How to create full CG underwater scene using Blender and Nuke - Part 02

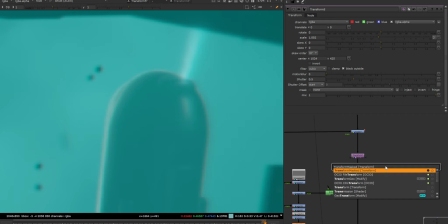It's just take any transform node mask, connect it to this scene and make it RGBA. Then you will get this RGBA channels. Untick this red channel and slightly increase the size. So this is quite something like this.
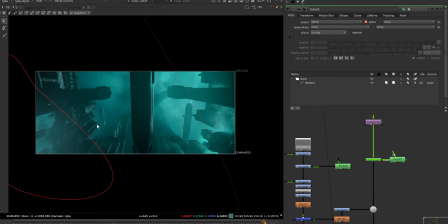And then I have added some more grading on this bottom area just to give that kind of diffusion or read that diffusion in shadows.
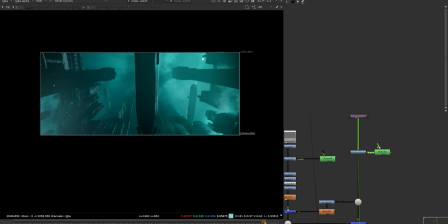Now if I see the shot, it's like cyan and slightly blue in these dark areas. I wanted to give some color variations in the entire scene.
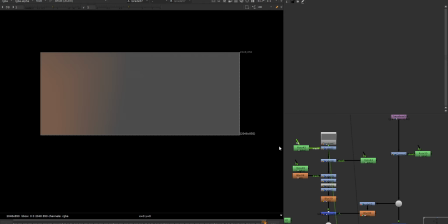I took this constant. I started adding grade. I made this warmer here. I made this bluish here and then more greenish here. And then playing with the hue shift, I changed the colors as per my need.
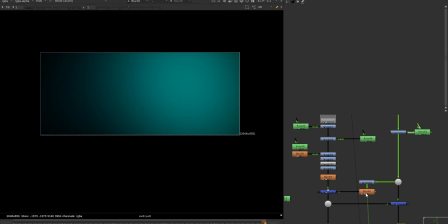I blurred it more. I took my shot and multiplied it on top of that kind of color,
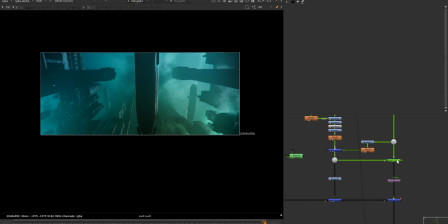and I multiplied that overall constant, this one.
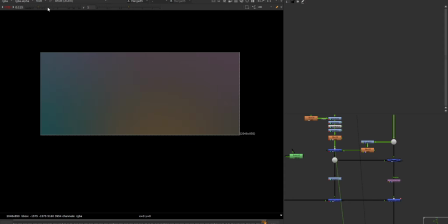If I see this, you can see the colors on to our scene.
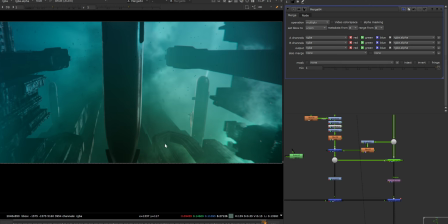So you can see some of the color variation in the scene, some kind of greenish or ocean green and dark blue.
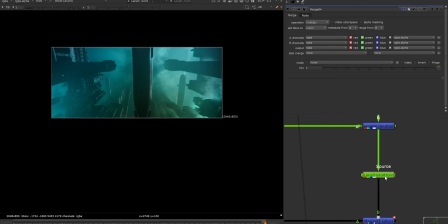I gave this slightly distortion using the lens distortion node. It gives that kind of focal point stretch. Double click, you can see the values are very less. I don't want to make it too stretchy, so I just use these small values and have this lens flare.
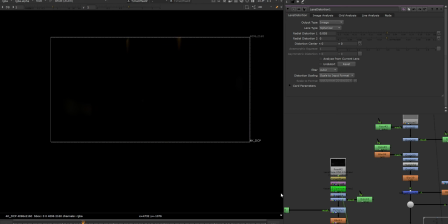I use this lens flare on the first spotlight where it's hitting directly to the camera. I made them look or read more, added some colors, reduced this guy a little bit and also blurred it and multiplied it. Same using that color tone, I multiplied it on that lens flare as well
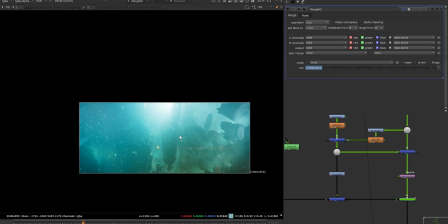and animated it only on the frames where lens flare is hitting with the camera lens. Then overall grading slightly more bluish and
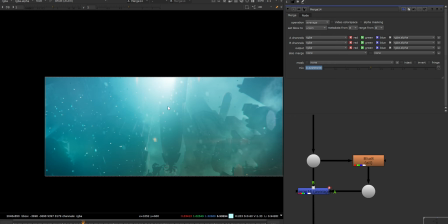So this thing is like, I wanted to add some diffusion only when the spotlights are hitting directly to the camera.
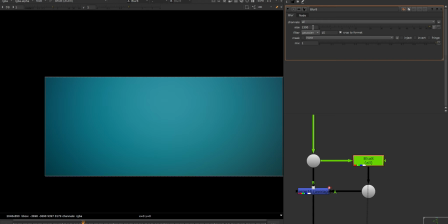So I took the shot, I blurred it like these high values, and using the merge node,
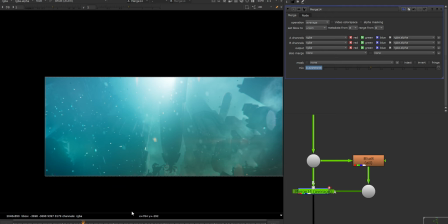using this average operation mode, I animated them only on those frames when light is hitting to the lens.
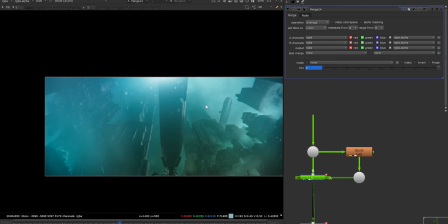It's only opaque on those frames when light is hitting to the lens directly from that spotlight.
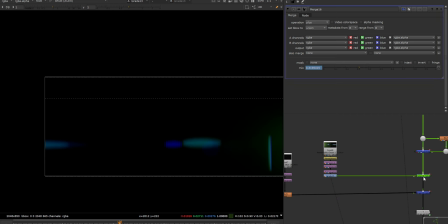I have more lens flare. I use them just for the short look. Same, I use them.
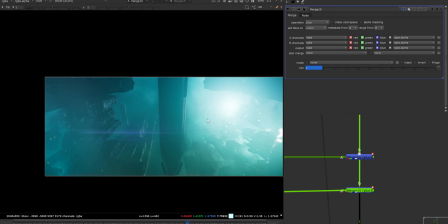I animated the opacity only when it's needed, like on these frames. Then overall camera shake. In my camera shake, the amplitude is set to 10 and frequency is very less.
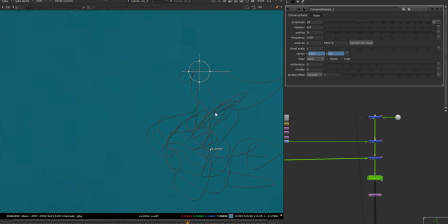If you see this graph, you can see that it's not very jittery. It's like slightly moving. And I also gave some kind of rotation because I don't want it to keep it very straight from one point to this point, end point, which is giving some kind of turbulence in the scene.
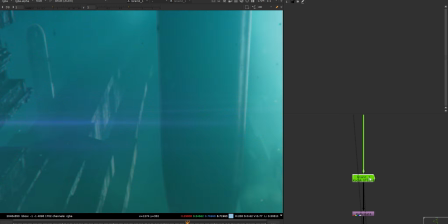And then overall grain, adding this kind of grain will definitely help you to make your shot look less CG,
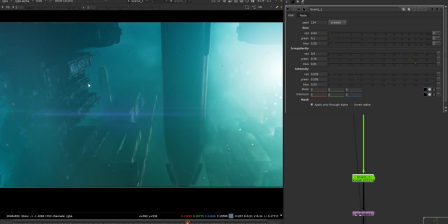because we don't read any hard edges, and also gives that kind of noisy feel on top of everything,
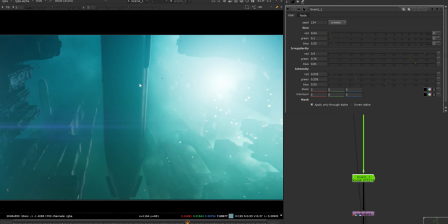which won't affect anything but which will help you to get rid of that CG looking feel from your shot.
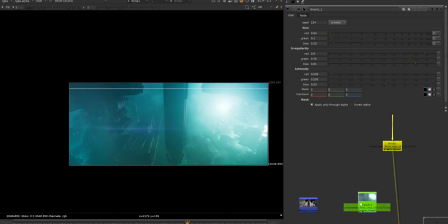So this is the final output.
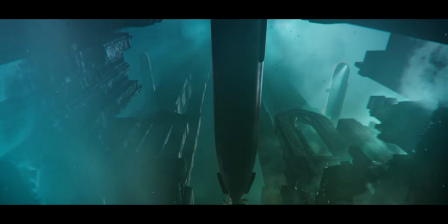Underwater scene is just creating the depth, playing with the volumes, playing with the lights if you're in the scene, or playing with the particles,
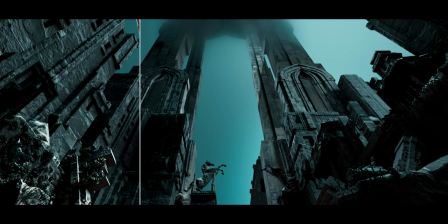dust or debris or 2D elements, and if you have any marine life like these plants or anything.
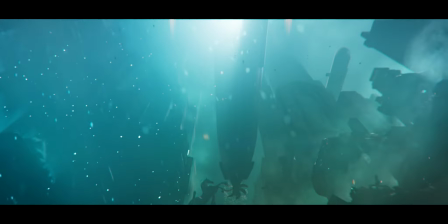So if you want me to cover any specific points from this short or from this tutorial,
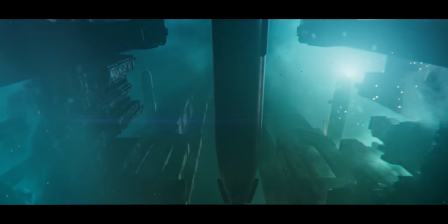please let me know in the comments, and then I can create in detail video on that.
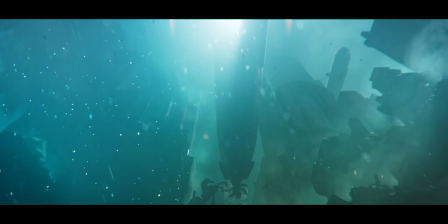I hope you guys like this shot, and if you really like and enjoy my videos, please subscribe and hit like, and please share my channel.
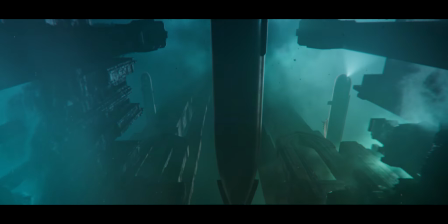Thank you guys. See you in the next video.